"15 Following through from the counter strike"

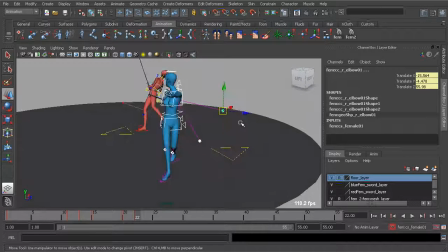[8:23]
Selecting all of our controls, we'll deselect the feet and just go ahead and translate her over just to keep her balanced.
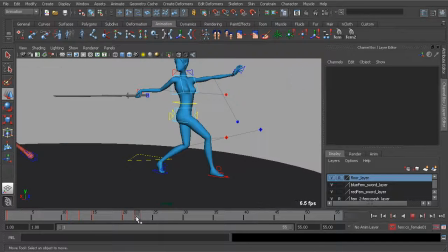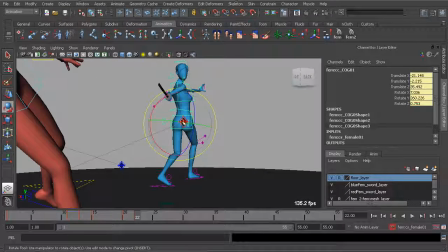[8:37]
I think the back right now is a bit too upright, so I'll go ahead and grab the center of gravity, go to our rotate tool, and just kind of rotate her back just a bit more.
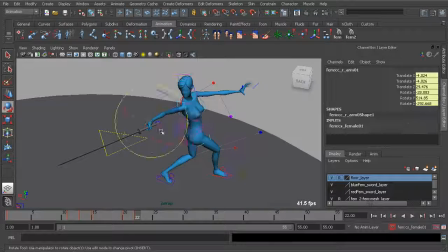[8:47]
Beautiful. All right, let's go ahead and tweak the arms. So let's look at the sword. It's going to kind of start to swing around, so let's go ahead and swing that over.
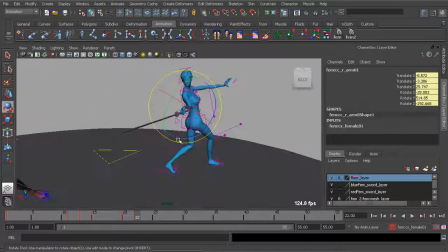[9:00]
But being that she's made contact with the red character, we're going to want to rotate the blade back some more. Need to make sure that that pose is going to be very clear.
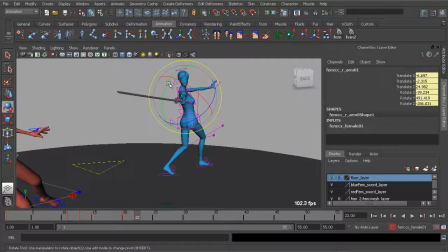[9:11]
This is a pretty fast action, so we want to make sure it's going to be readable. We'll grab her elbow control and fix its orientation.
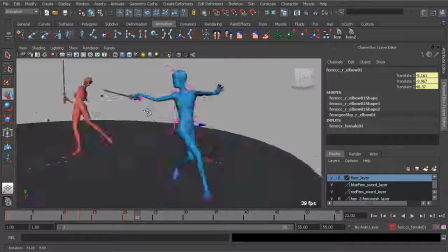[9:27]
And we still want that arm to be extended.
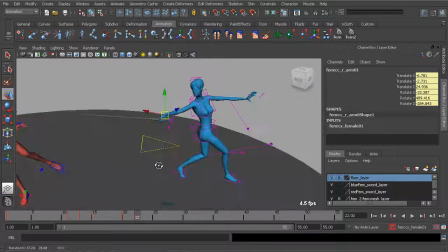[9:33]
So we have some nice clean follow through as the blade starts to swing around.
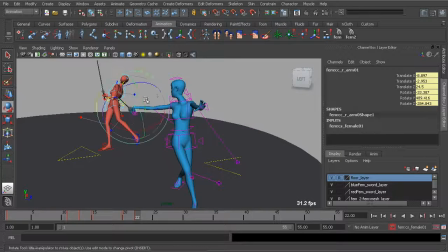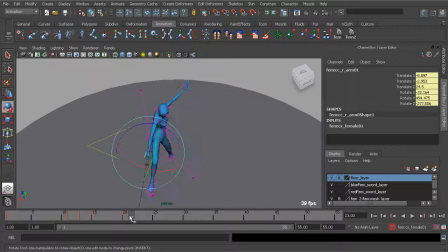[9:47]
Okay, let's go ahead and check this out in the top view just to make sure we like what we have.
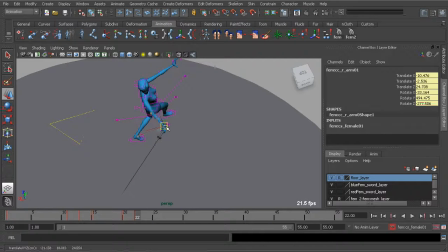[9:53]
I might grab the arm control and swing that forward just a little bit more.
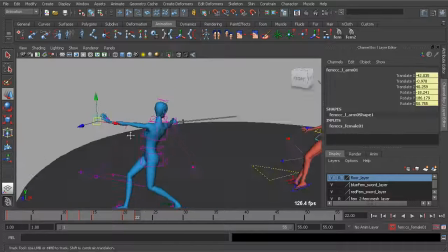[10:00]
See, that looks pretty good. Now for the left arm, just about done. Let's go ahead and have that kind of bend in bend around.
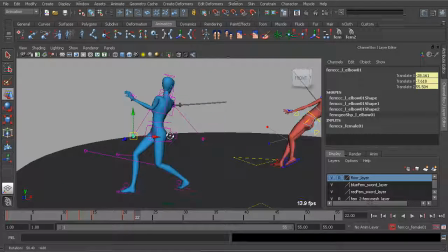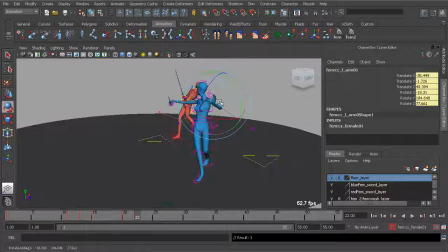[10:15]
And rotate the wrist up. And really capture more of a feminine pose.
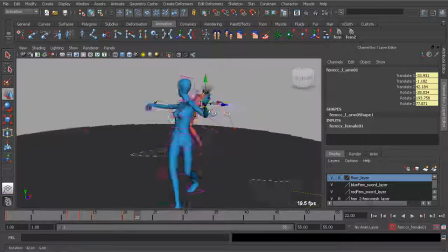[10:28]
Something that's a bit artistic also, to show the elegance of her form
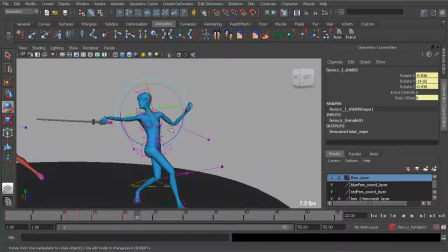[10:38]
and her swordsmanship skill.
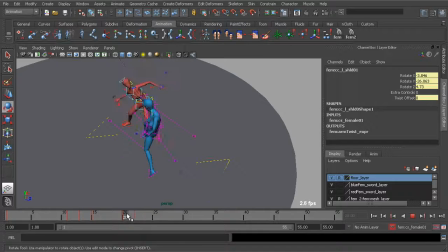[10:47]
Okay, so just to kind of look at this more closely, the left arm in more of a top view,
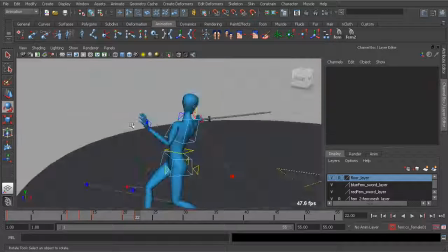[10:54]
looks like it can swing around just a little bit more, so I'll go ahead and grab that control object and have that happen.
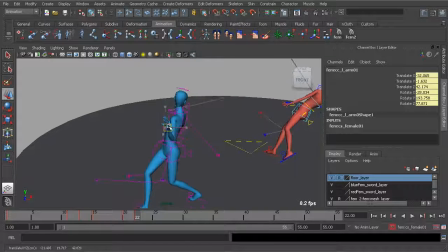[11:00]
Again, making sure this is all on frame 22. Let's go ahead and just bring that back a bit more.
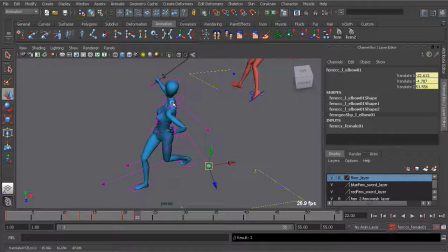[11:04]
Grab the elbow, swing that back, and then tweak the
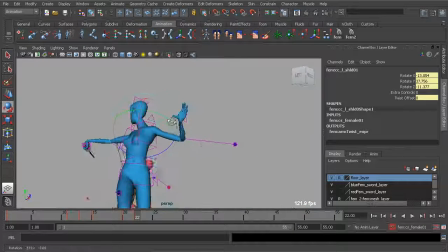[11:12]
orientation of her shoulder.
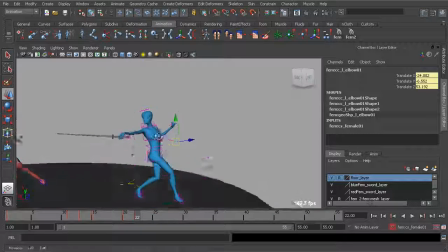[11:17]
It was a bit too far forward. I'll bring the elbow down, and I think we're good to go there on her follow through to the attack.
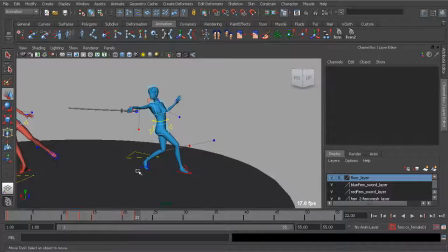[11:28]
Beautiful. Okay, so we just have just a few more poses to build.
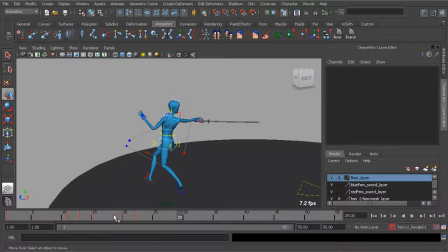[11:38]
We have our final pose and a breakdown, again,
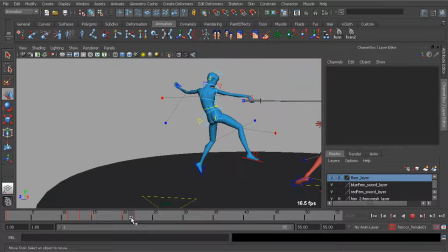[11:42]
to smooth the transition from this follow through to her final position.
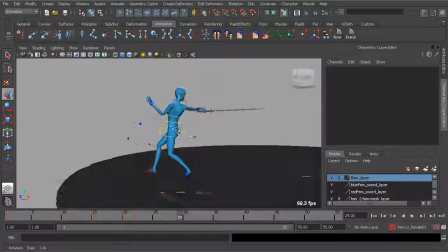[11:47]
So let's go ahead and finish her blocking pass in the next lesson.